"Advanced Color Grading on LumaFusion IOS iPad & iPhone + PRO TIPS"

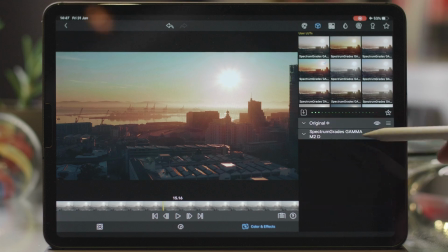It really looks very good as it is without and with the LUT.
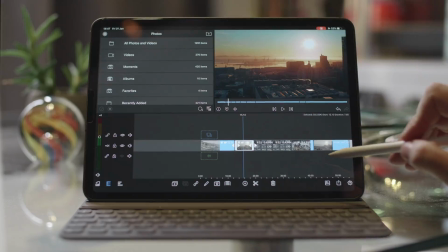Great. Now let's go to a more challenging shot. This one over here.
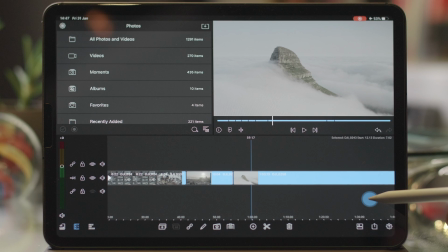We start off with a shot where the sun is behind you,
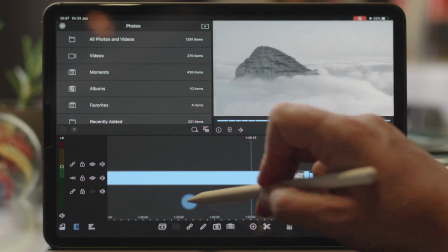then the camera rotates around and then the sun goes more towards you, so it becomes more backlit scene. Now the exposure was set for that particular angle and now it is
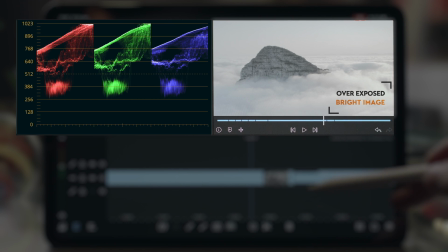actually at that point a little bit different.
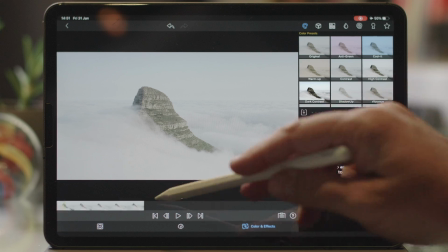Here we go into the clip and we will start off at the beginning of the shot.
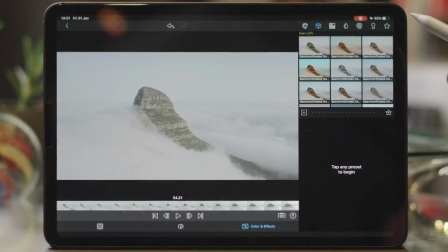Okay, let's go to the front end of the shot. We're then going to go to the LUT and apply it.
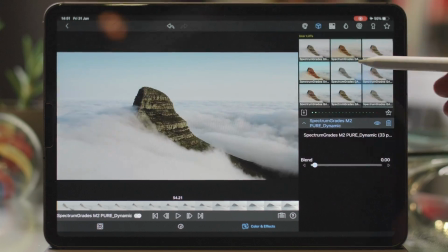We are going to go with, let's see, go with this one here.
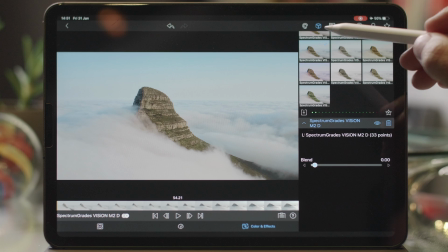I quite like that. Okay, so now we're going to then add our basic color adjustment.
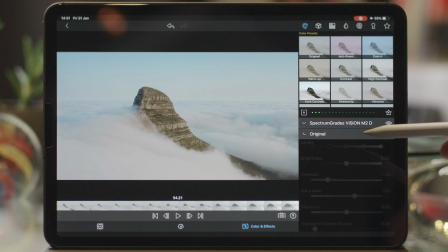There we go. We are then going to shift that up.
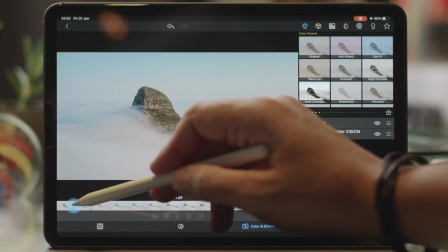And then we're going to do some basic tweaks for this particular angle of the camera.
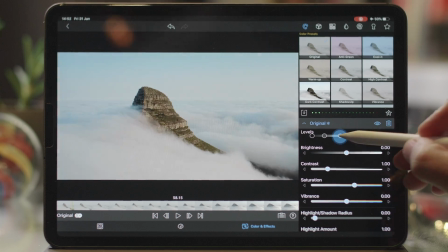So I'd like to just give it a bit more contrast, just get the clouds to pop out a bit more, and there we go. So we don't want the clouds to lose detail. We could increase brightness like that, and there we go,
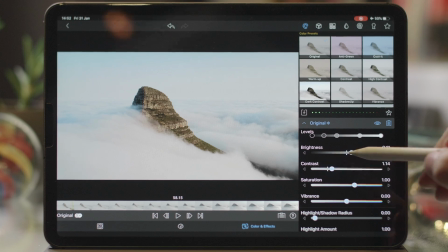increase contrast again, before and after. So let's play it. Okay, that's looking fantastic. I'm really happy with that.
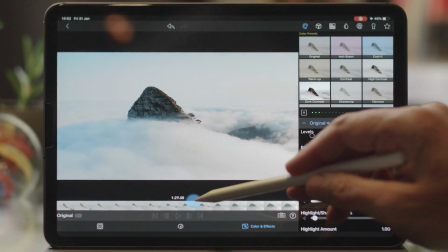But now let's go a little bit further on in the shot. You'll see everything kind of blows out.
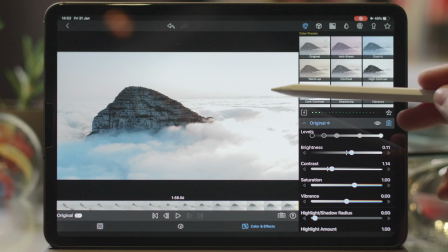This area over here loses a lot of detail. So let's do this.
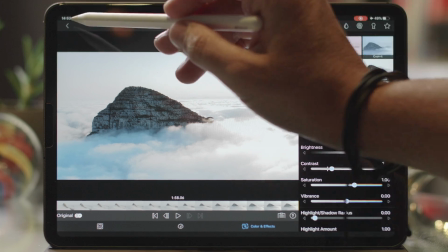We're going to go back into our edit.
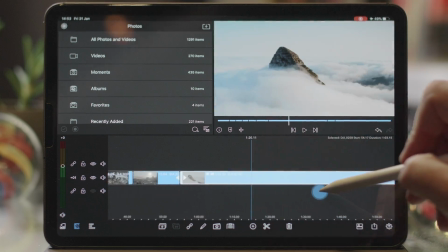We're going to probably go to about, let's say, this point, about halfway.
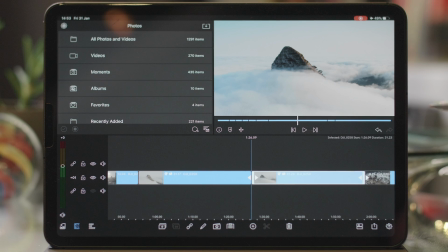We're going to cut it. Okay. And then what we're going to do is we are then going to go into the second half,
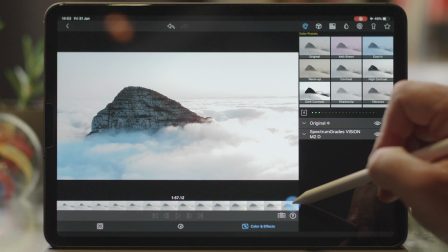and we're going to edit this particular shot. We're going to go to right to the end, and we're then just going to adjust it accordingly.
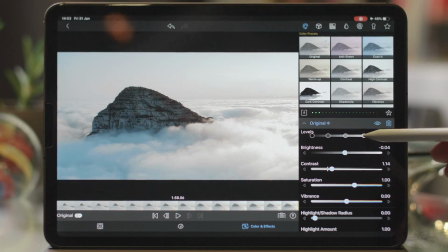We're going to pull down the brightness, readjust the contrast and everything, so that you start getting the detail back in the clouds. As you can see, we've done some basic adjustments and we have balanced the image at the end of the shot.
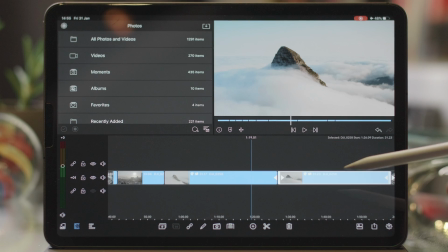We are now going to go back to the edit. Now the wonderful trick to this is we're going to add a transition.
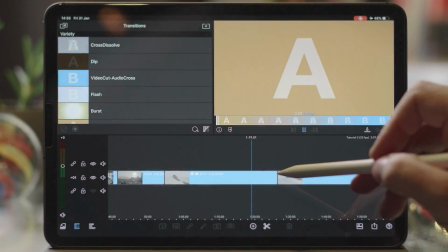Let's go to the top corner over here and we're going to select transitions. And then we're going to take a crust dissolve and we're going to add that.
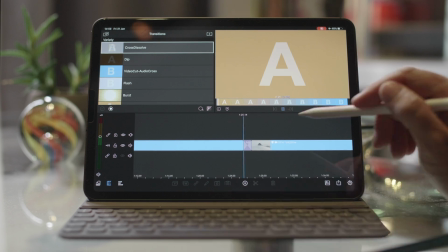Let's zoom in a bit. Command plus on the keyboard. And we are then going to stretch out this transition.
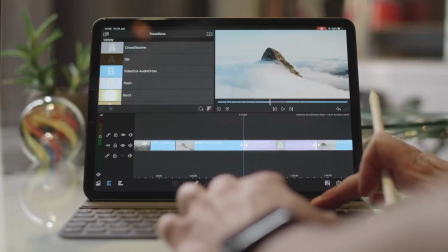Let's command minus, go back. Now you can see both the clips.
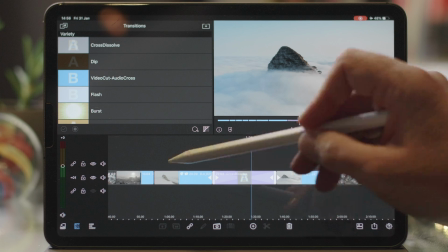There's the beginning part of the first clip, and there's the end part of the second clip.
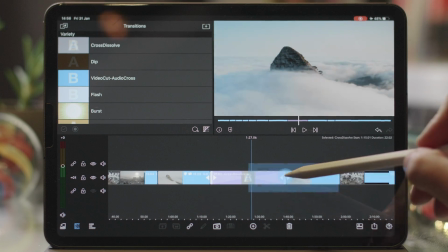What we've done is we have now created a crossfade between the two grades.
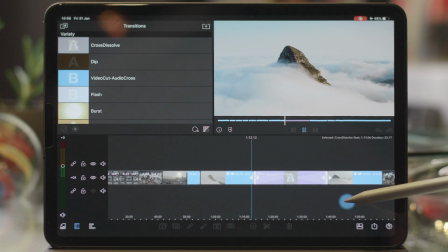Now if we play it back, you can see that it seamlessly maintains the grade across both shots,
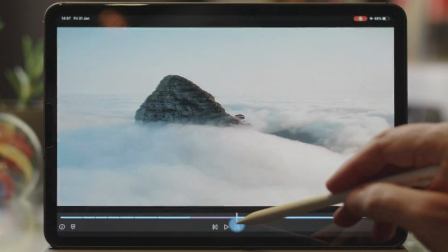and it's balanced all the way through.
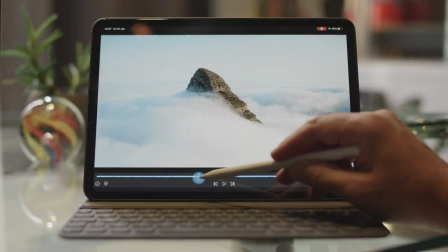Now the next shot that we've got is going to be something that really gives your shot a beautiful touch.
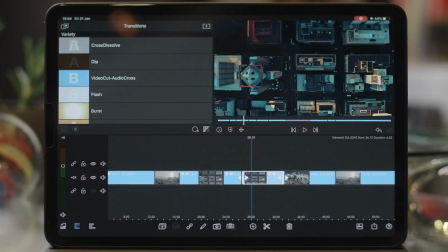We have now gone back to the edit.
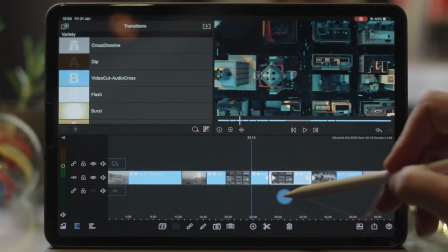As you can see, we've got two identical shots, and this is just for demonstration purposes to illustrate the difference.
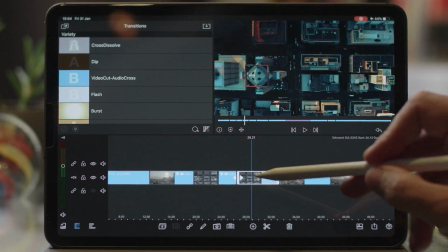We're on the second shot.
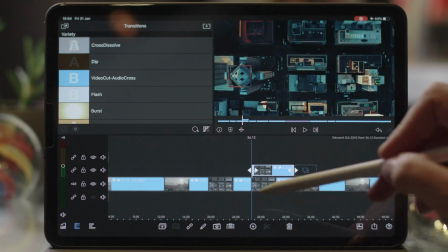We are then going to duplicate the same shot. It will duplicate it above it.
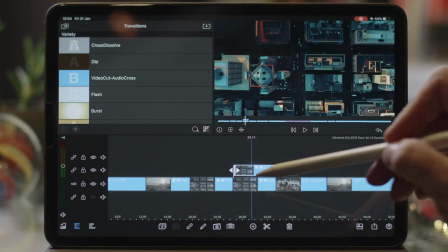Okay. Then we're going to double tap on this top layer.
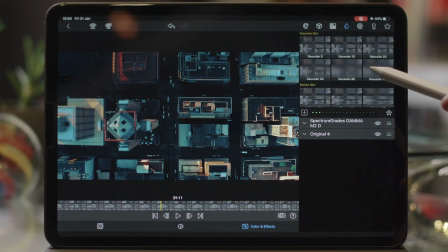We're then going to add a blur. We're going to add about a 20. It really doesn't matter. These are presets on the amount. So you can choose 100.
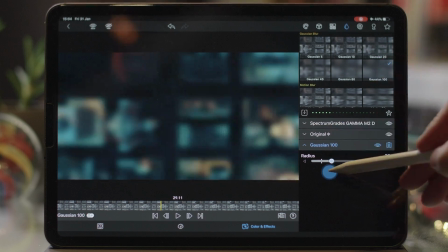And it's the same Gaussian blur. But let's pull it down to about 14 or 15. Really doesn't matter at this point because you'll see exactly what we're going to do.
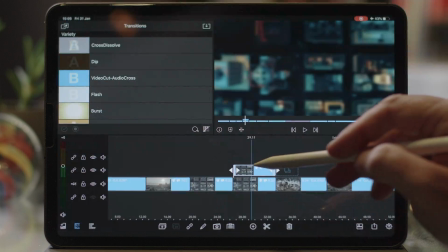As you can see now, we've got the blurred layer on top of the unblurred layer.
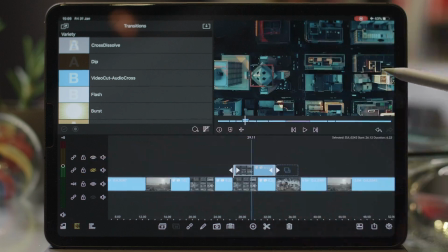If we hide the layer, you can see it is clear. And we then unhide it.
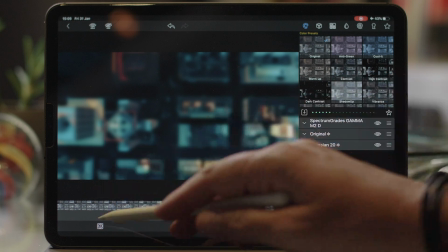Now we're on the top layer. We're going to go to this bottom icon over here. It's called frame and fit.
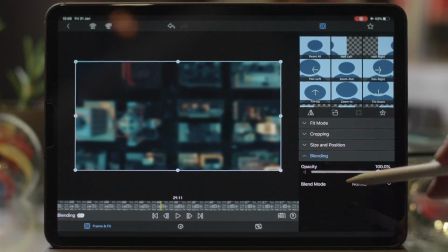And we are then going to expand the blending mode. We are then going to pull blending mode all the way to, let's say, something that you feel will be really nice. So we are going to go to, let's say,
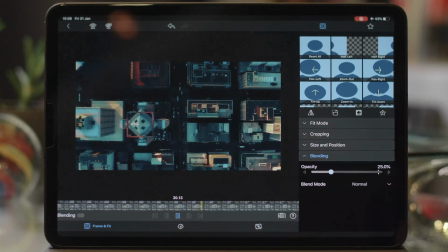20-25% opacity. What this is actually doing is it's creating a soft layer on top of the footage, and it still maintains detail and sharpness. Now the trick to this is subtlety.
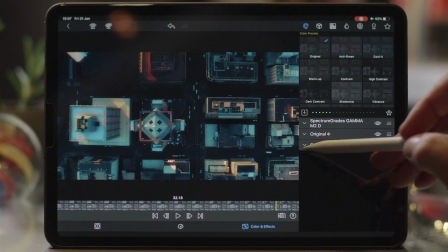Just tweak it up a bit. We can then go to, let's say, the blur amount, and we can reduce that a bit more or a bit less, because we don't want it to look too hazy. We want it to still have detail. And if we look at that
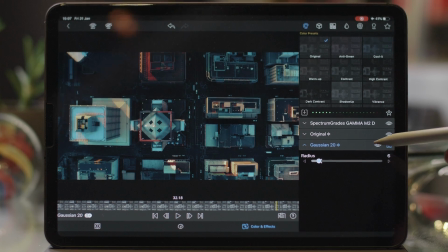before and after, it's such a subtle effect, but makes such a beautiful difference.
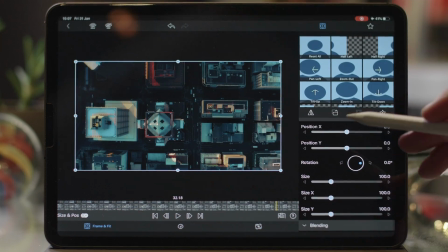And then we can go to the opacity again and just refine that amount.
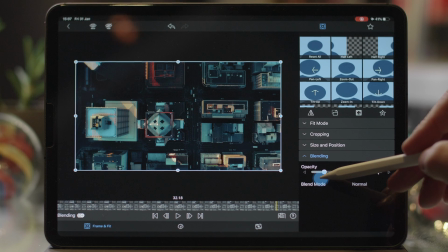So we can pull it down to sort of, so it's not as strong. Maybe 13 or 14.
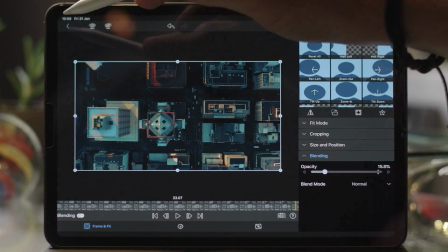That should be quite good. Let's go back to the edit page, the cut page,
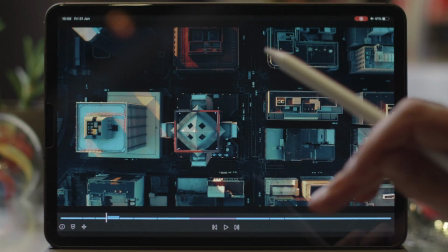and let's go full screen, press play.
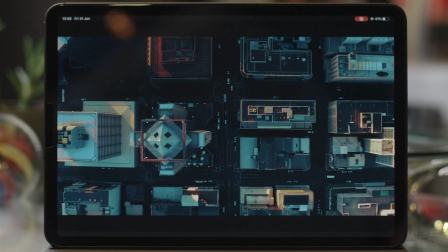The other added benefit about this effect is that it actually, in a way, denoises the footage.
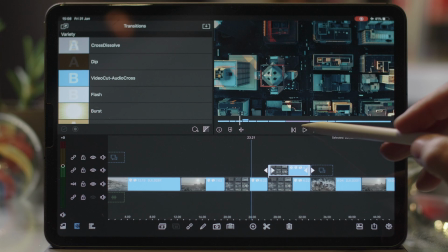So LumaFusion does not have any noise reduction,
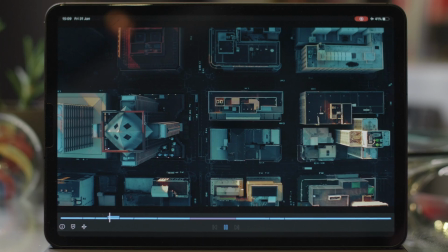and this is a way to soften, keep detail, and to reduce a little bit of noise.
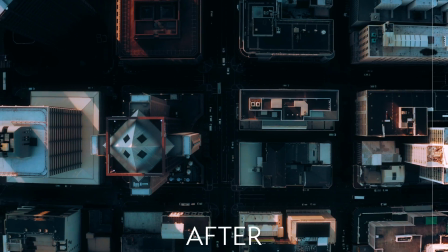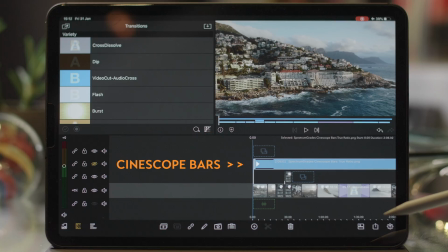Now, what I've added are some cinescope bars, which I've added into the description of the video.
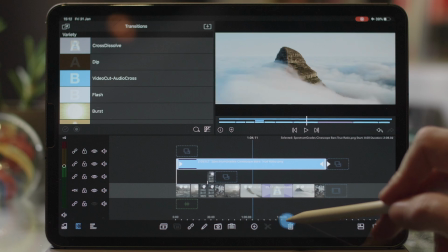So I'll unhide it, and as you can see, it's now created a top layer where it gives you that cinescope effect.
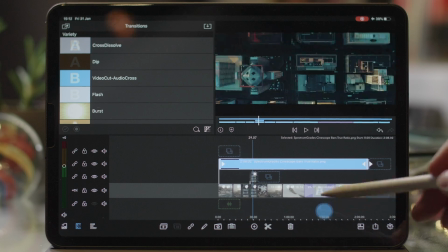You can use it to your own accord. This is the effect, as you can see.
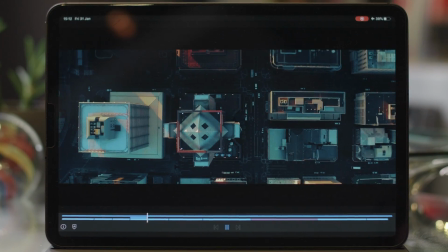Just double tap over here. Again, that's the cinescope bars.
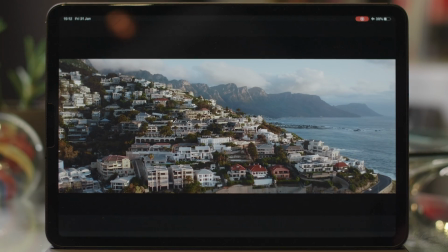You can see the effect on how that looks. It really gives a nice cinematic feel.
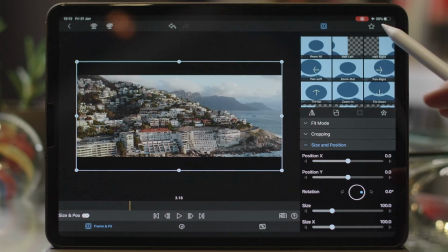One more trick. Again, let's go into the first shot. We are then going to go to the color in effect.
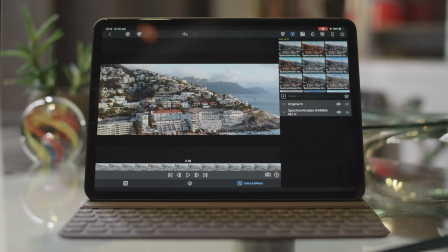So now what we're going to do is add a very subtle vignette. Let's go to the top menu over here,
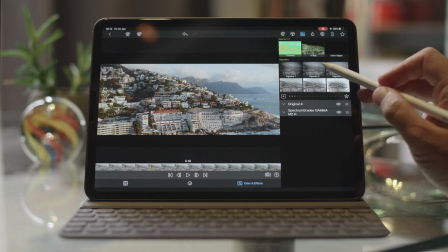third icon on the top, and we're going to go to, let's say, vignette number 3,
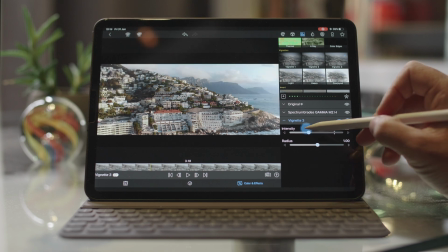and we're just going to pull the intensity right down, because a vignette has to be very subtle.
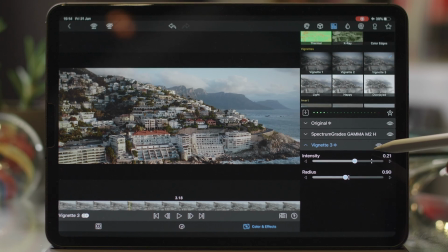There we go, very subtle. It just focuses your eye into the center of the frame. We just want to have a very low intensity on it. And all these small details add to the overall look of your shot.
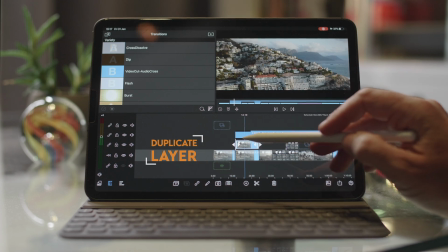Let's do the same over here on this particular shot. We are then backtracking a bit, and then we're going to add a Gaussian blur.